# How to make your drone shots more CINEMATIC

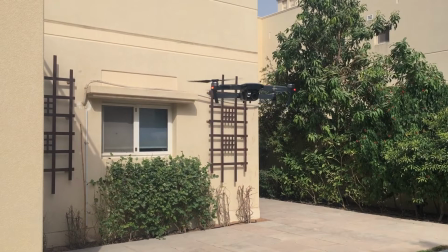(0:00)
So you just picked yourself a drone, flew it up in the air, took some shots, checked it out, and it doesn't exactly look like what you expected.
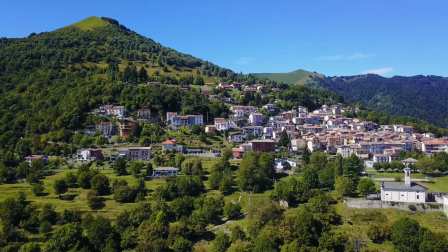(0:06)
Well, stick around if you want to learn some easy yet effective tips on how to make your drone footage more cinematic. Let's go.
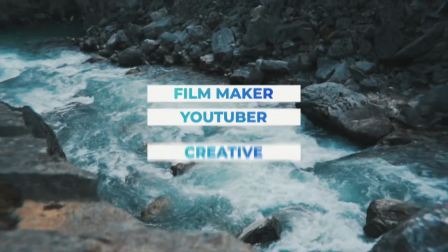Hey guys, my name is Emad and welcome to another episode of eVlogs, where I hope to inspire upcoming filmmakers, YouTubers, and content creators by simplifying the storytelling process.
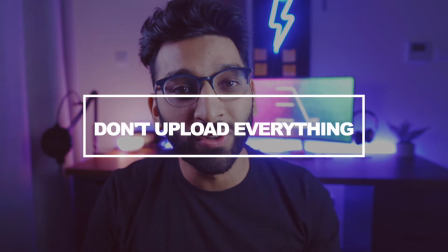(0:31)
So tip number one, the biggest mistake I see a lot of sort of new drone users do is then uploading the entire footage on YouTube.
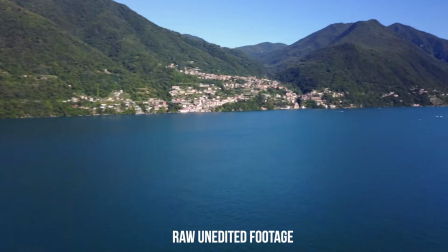(0:38)
I know all of us end up scouting the scene. We fly the drone up, we look left and right, we look up and down, we try to find the best shot. But you don't need to put all that together in the final edit. So make sure you edit only the parts that look cinematic.
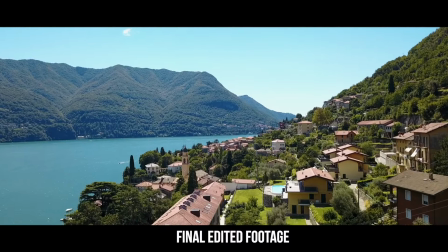(0:50)
Take out all the things where there's a bit of a glitch, there's hand movement, there's jitters in the shots.
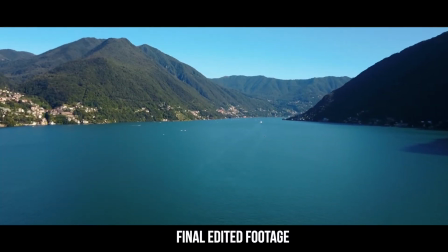(0:55)
Take that stuff out and only use the footage that's smooth, slow, and steady. Remember guys, it's very important to treat the drone as a full heavy-duty camera and not like a little toy.
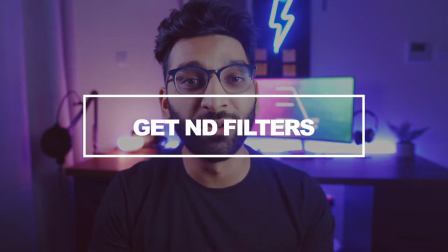(1:06)
Tip number two, this is literally the first thing you need to do after buying a drone, is buy yourself an ND filter. Remember guys, most drones aren't good at low light, so be filming it in the daytime and your footage is going to look washed out, especially if you want a cinematic look, which means filming at 24 frames per second at twice the frame rate,
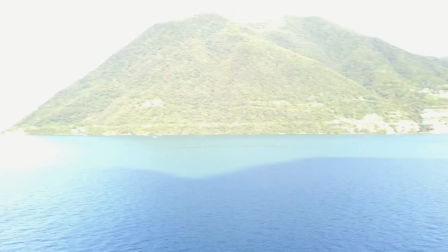(1:24)
so 1/50th frame. You throw that baby up there in the sky at those settings and it's just gonna be completely bright and washed out.
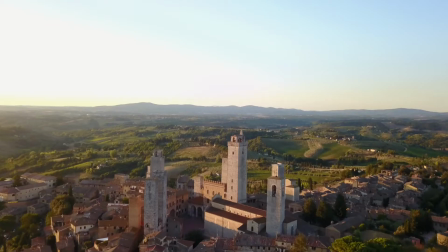(1:30)
And ideally shoot in the golden hours, right? Sunrise, sunset, when the light's a little low, for the cool silhouettes and kind of flares and stuff.
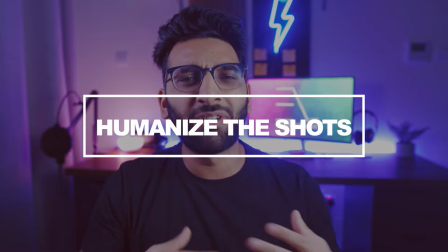(1:38)
Tip number three. Now the power of drones was that it suddenly gave us amateur filmmakers an amazing perspective that we never had. But I think what really adds to it and adds life to a shot is by putting a human being in there. So imagine taking a drone shot of a beautiful landscape or off a cliff or a massive river or mountain.
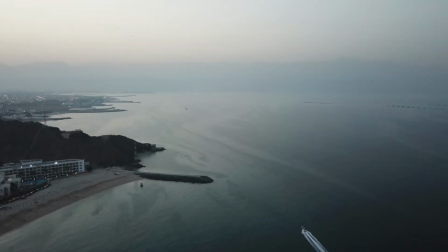(1:54)
Put a human being in there, put a moving car in there, anything like that, and suddenly the shot is life.
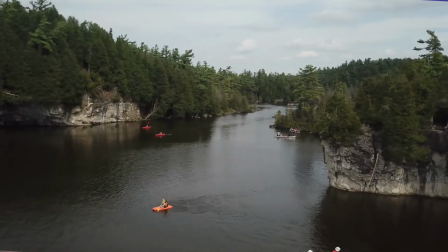(1:59)
And now you get the perspective of how large the scene or setting is against that small human being.
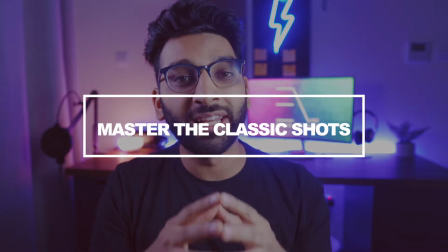(2:04)
Tip number four, it's important, like I already said, you need to treat the drone like a regular camera. And there are a lot of different shots you want to master over time. There's a lot of creative things you can see online that people do.
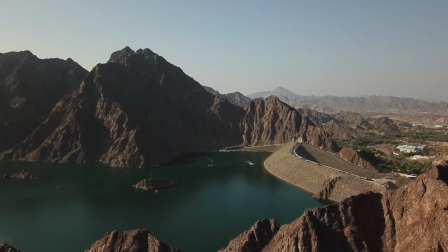(2:16)
So, you have the slow-mo moving, in. You can do the reveal shot where you start low and go up.
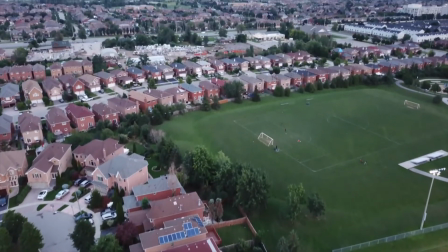(2:22)
You can completely go and get the bottom shots, let how people show the beach and you see the beautiful waves.
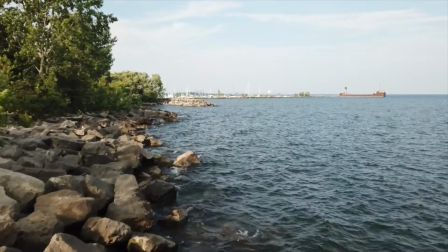(2:29)
You can go really low for that perspective or you can get really high.
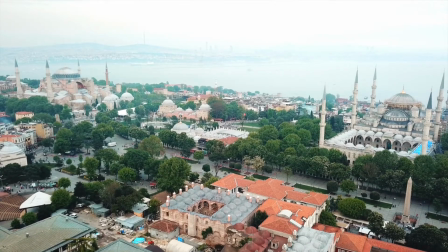(2:32)
Play around with it, but again, really important guys, I keep reiterating this, you gotta treat it like a regular camera. If you found these tips helpful so far, just take a quick second to hit that subscribe button and notification button so we can keep things going.
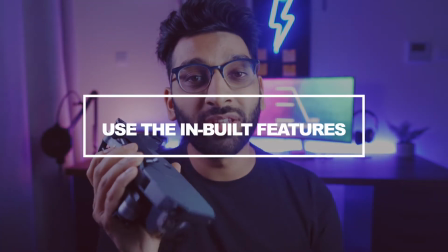(2:45)
Tip number five, if you study and look into your drone, a lot of drones have a lot of cool features that you were not aware of. So I have the Mavic Pro. I love the Mavic brand, great drones. And the cool thing about this was it has this feature of tracking.
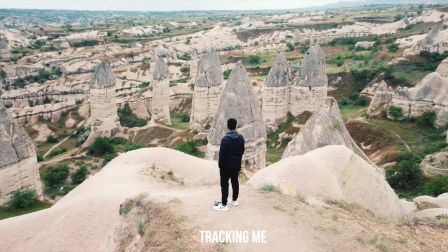(2:58)
And you can see how I track myself and the camera beautifully follows you. And then I had this amazing sort of tracking shot I did of me being still and going around me.
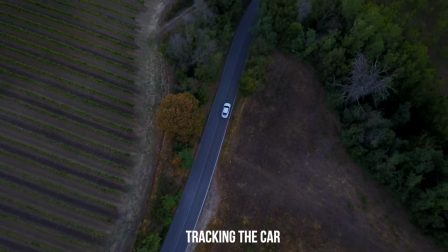(3:06)
So some really cool shots you can do, completely inbuilt functionality in the drone. So make sure you study your drone and utilize that cool stuff.
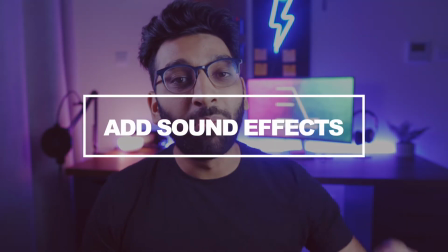(3:13)
Finally, tip number six guys. So you've done the shots, you've done everything right, but there's things you can do in post that really take things to the next level. So what does that mean? Add sound effects. Whether you're showing water, add waves. You want to put in some wind if you're showing snowfall. You want to put some noise of traffic or people if you're flying over busy areas. Do those kind of things, add a soundtrack, throw in a horizontal bar, color correct, and suddenly you got some sexy cinematic look.
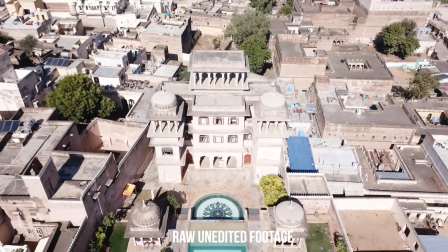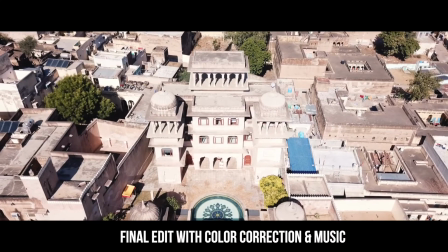If you'd like to see me actually editing on Final Cut Pro and show you that process, comment down below and that could be another video for sure. Anyway, that's it for me guys. Make sure you like, comment, subscribe, keep following, keep supporting. Two things guys I'm gonna do.